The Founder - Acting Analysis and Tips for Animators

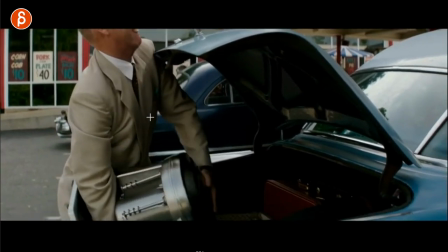So there's just a lot of stuff you can do acting wise with the face all pantomime and then instead of tilting down to show this it would all
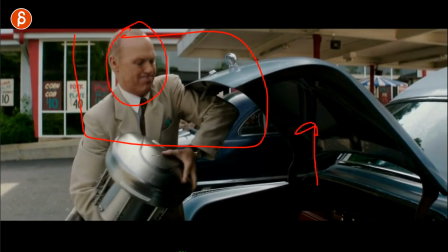be here. maybe you actually tilt up and it's all about the face dealing with how he puts the objects in there because if you do
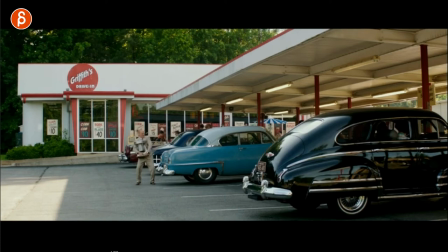this let's go back here and let's pretend you would elongate elongate you would lengthen the shot so that the arm goes to the trunk here and he opens it maybe like a third um you know opening here you would already establish that well this is the object that has to go into this
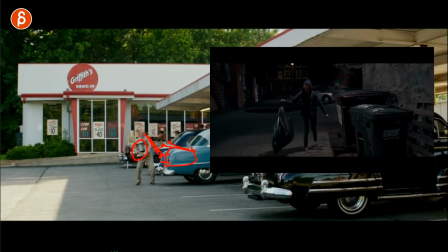trunk it's almost looking back to uh the innkeepers where she would hold the back and then open up or put the hand on the what was it called the garbage object there the garbage container and it would really show well I gotta put that in there so the same idea as here and
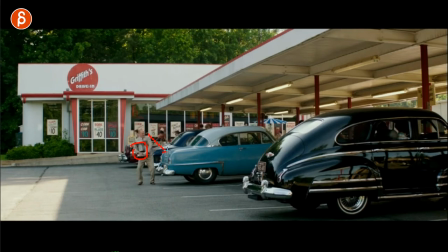because you've established that this is the object and I'm putting my hand here and opening this it has to go in here in
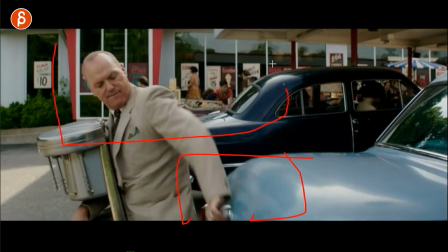the next shot you don't have to show any of this so that's what I mean like you can do your shot it's fantastic framing here you can do it like
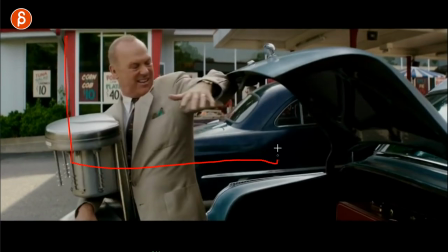this so everything that you're doing in this shot now is basically framed like that and it's all about the acting the pantomime about the struggle and the pain maybe this is maybe it's a hot day and this surface is really hot and that's why he uses the elbow and not his hand it's
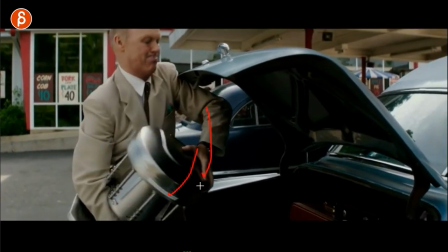all kind of things you can do but this leaning you know down and having you know so much trouble putting this in this
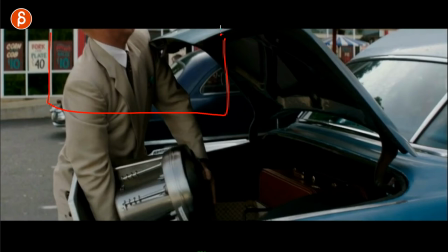would just be implied by having framing that will go above here but it will continue up here and you just see arms moving, but you know what the character is doing.
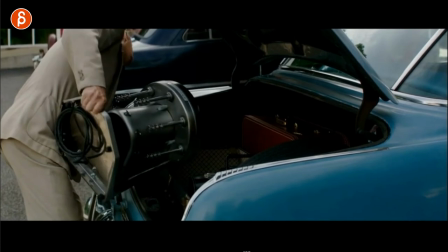All of this, all that movement, that twisting around here, all that would be implied, but you would technically stay within this framing. So again, same idea, weight lift, the same object, asymmetrical stuff, but you can again show and break up your shot into BMP2 shots for a little tiny sequence, where you have full body mechanics, showing the complexities and showing off, you know, full body, weight shifts and all that stuff, and then because you've established the objective, the character has to take this and put that into this object you can now focus on a close-up and show off your pantomime skills now the other two sequences are about him Michael Keaton talking to two other characters and I like that setup of having two characters and you don't have to really animate them maybe they don't have anything to say the lip sync would just be on the main character but because they are left and right you in the middle like your character can point to one person address another person say something and think about and then do and do both there's so many things you can do them when you have two characters left and right so i want to show you those two sequences that kind of establish that you don't really need to know what they're saying again i'm linking the full sequence below in the description you can watch this whole thing with sound so as
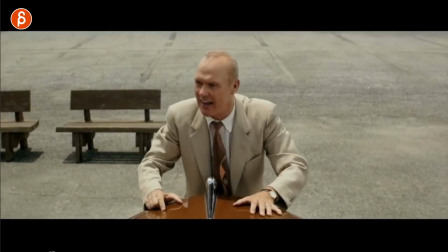we're going through this and i can scrub through this you don't really need to see it again it's established and if you want to do this in your sequence
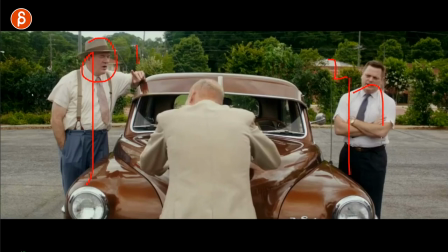that here's a character this character one and this is character two character three is the main character in the middle i mean you can do this as an establishing shot to show this is the relationship and again you can show off maybe with this pose a bit more open he's a bit more
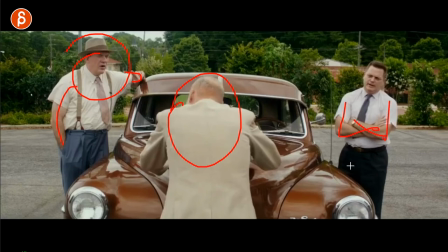open to his arguments arms crossed not so open to arguments so maybe from the very beginning you can show the relationship between these three
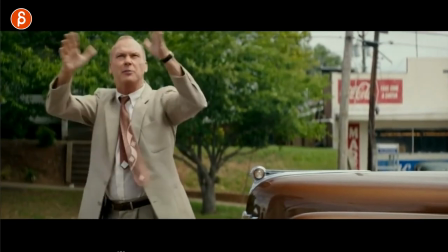characters makes his arguments lots of cuts and different ways of acting things out and he
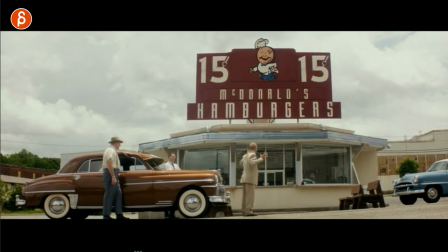talks about i came here saw this sign and i'm thinking about franchise he
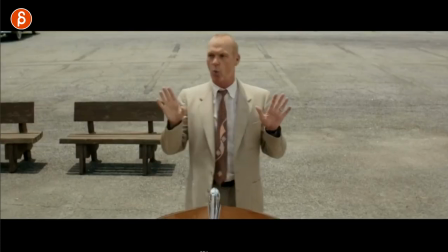says your franchise franchise franchise what i like about this here is stuff like this where you would say well it's technically twinning but I like it where it's he's a salesman and he's kind of exact and he's got his suit on and there's something about him it's actually okay to do this it's
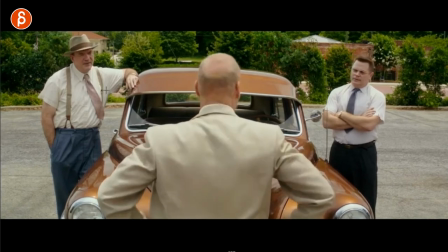okay to be in that twins pose but to me it's also the contrast of he can be like this it's almost like he's equally open to both characters he's trying to convince both of them but then you can see the posing difference in these two and that's the contrast maybe that's why this
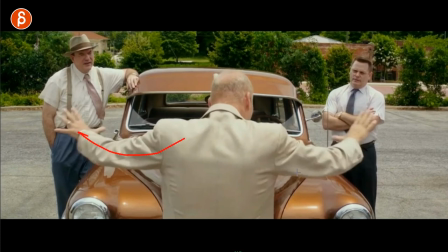you can get away with this obviously in live action you can do things like that it doesn't quite feel like twinning and animation it's a bit more complicated you got to push the asymmetry a bit more but he does it here so in purely you know asymmetry terms here he's got that change
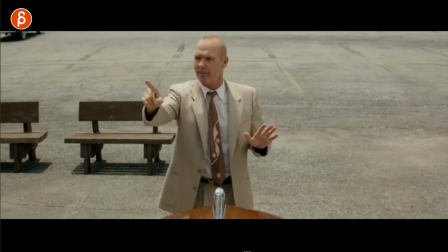he's got this I like that I like that change in how he dresses character one and character two he's got this and talks about
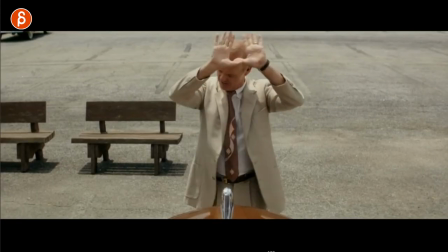franchise franchise franchise what I love about this too is that's the end of the sequence so he has this he goes all right franchise and I like how he
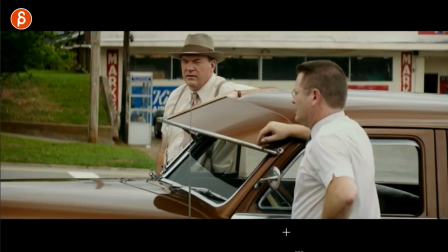holds the hands and his arms up there holds that looks that looks at the guy and he looks at him because he's a bit more open
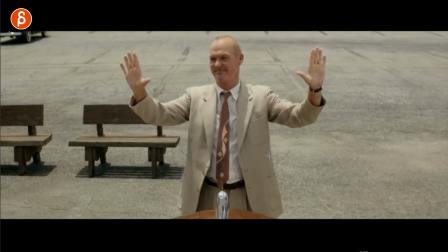and they say well we've done this before we tried and then he has this I really like this here this section where he's still in that same pose it realizes hmm I guess I gotta move on to something else and he does that and then moves on to his next point but
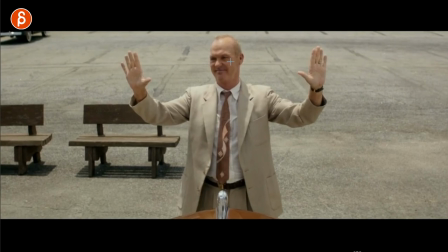I like that moment of holding that pose and instead of going hmm I guess I was wrong or hmm this is awkward I don't know what to do it's kind of shown in just that change with the fingers and then this and then continues on again you might argue
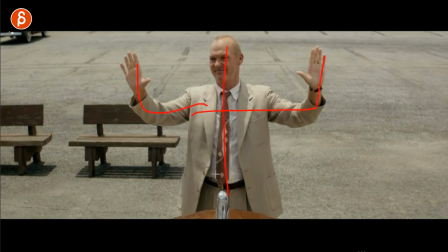that animation you might be forced to potentially not go so twins but every now and then why not I think it's very justified it's very valid to go into a twin pose just for exaggeration just to make a point but also visually can be interesting because again to me It feels like well, I want to address both of these and that's why I at least to me I'm reading into
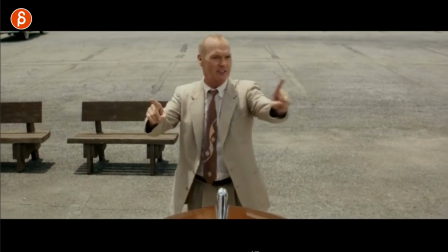this I'm doing something like that and then you can still address person like that
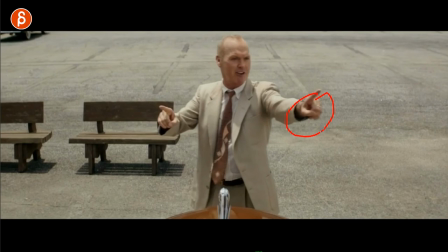right with this first and then that what I like This I like having the character off screen here character off screen here And it gives you the license to do stuff like this because it's implied We know that they're left and right because we are starting the shot like this Now the next sequence is very similar again he talks to those two people and he's in the middle and he's addressing them left and right and lots of He talks about archers the McDonald's archers a lot of twinning because that's kind of the pose But it's an arch but it's the same idea of if you have a scene with three characters and your characters in the middle It gives you the opportunity to address them left and right and kind of change your posing and make it more interesting in How he addresses someone and it gives you if you act this out in reference It gives you the license to change and change your posing and give it This is a one way of doing your silhouette then you change Maybe you talk like this and you go, what about this? But you never really turn towards the other character. You always address this person say something like this and then you go back so lots of opportunity for different silhouette different poses and just how you can show how your character will address each other character, right? The other two that you have in a different manner. Am I open to both of them? Am I opening myself up and engaging both of them or am I more like this and just kind of dressing another person like that And the other person mainly like this because that's my main focus and so on lots of opportunities of these but let's take a look at the sequence this one
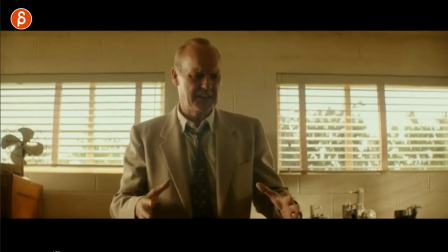is a longer one so again I'm going to scrub and the link is in the description so he has the same thing where he dresses one
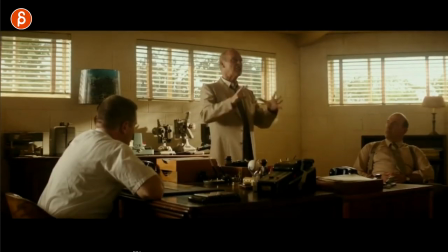like that and I'm just going to scrub through this so you can see the different poses and it's a lot of turning now that I would probably
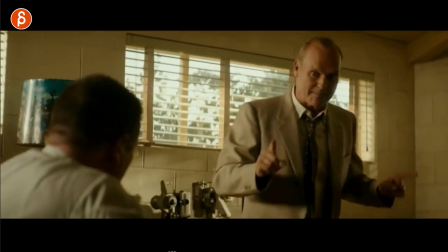start giving notes of maybe that's a bit too much you can do stuff like this where he
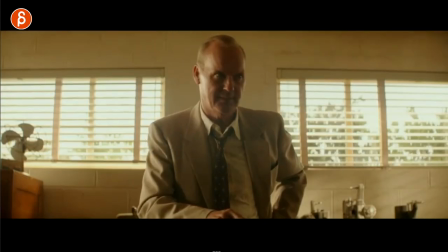lists things but there's a lot of let's go back here a lot of this here but if this is just for one moment so most of the times it's like this and he wants to make
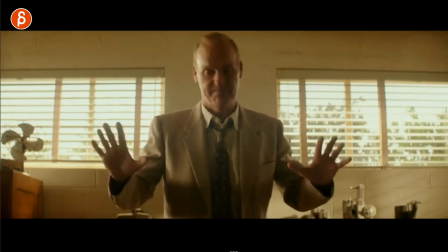a point and that's the contrast point of okay guys both of you listen then I would say it would be okay I think that's that's an acceptable way of twinning there and he talks about again what he sees
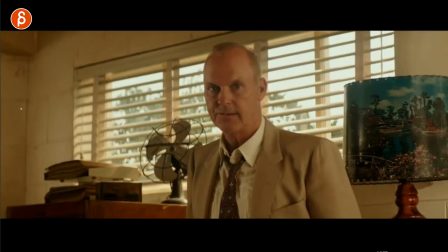churches flags arches it's awesome and he has that I like his little look around because he tries to convince both of them
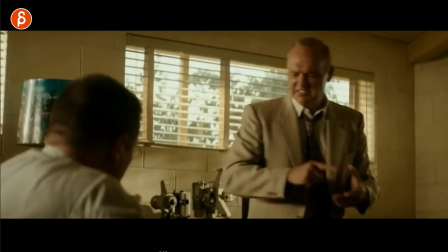but the reason I'm also showing you this even though it's kind of a repeat of the previous sequence is that if you have something like this your main animation is going
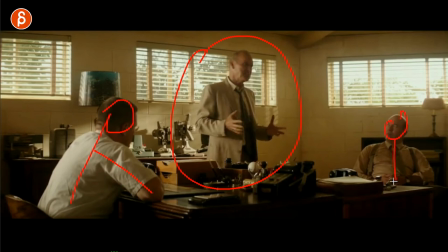to be here but you can still have two characters here they don't have to do much they barely have to move all you have to do is animate the eyes to kind of follow the character but the main different poses again this is a bit more you might argue this is more engaged
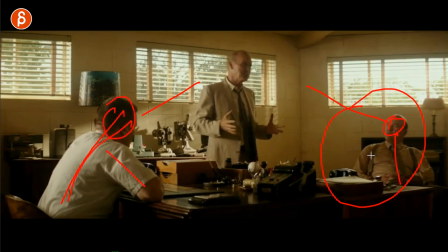or it's more confrontational this is a bit more relaxed and maybe more open to arguments but this
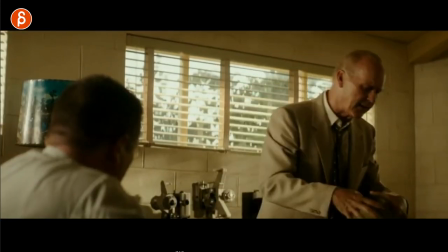is i think something interesting and then when you cut back and forth you can see that here let's go back
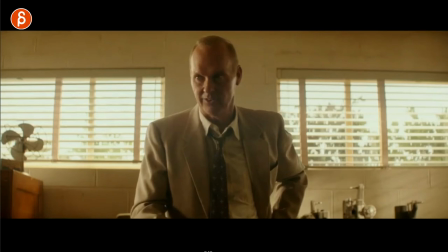Look at that little sigh, not quite there, not quite convinced, and it continues on.
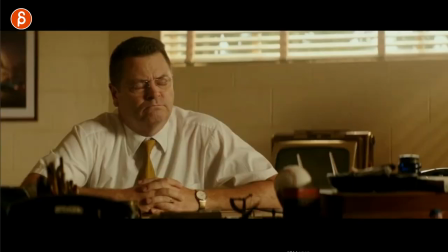And you see more here where he realizes this is a really bad idea.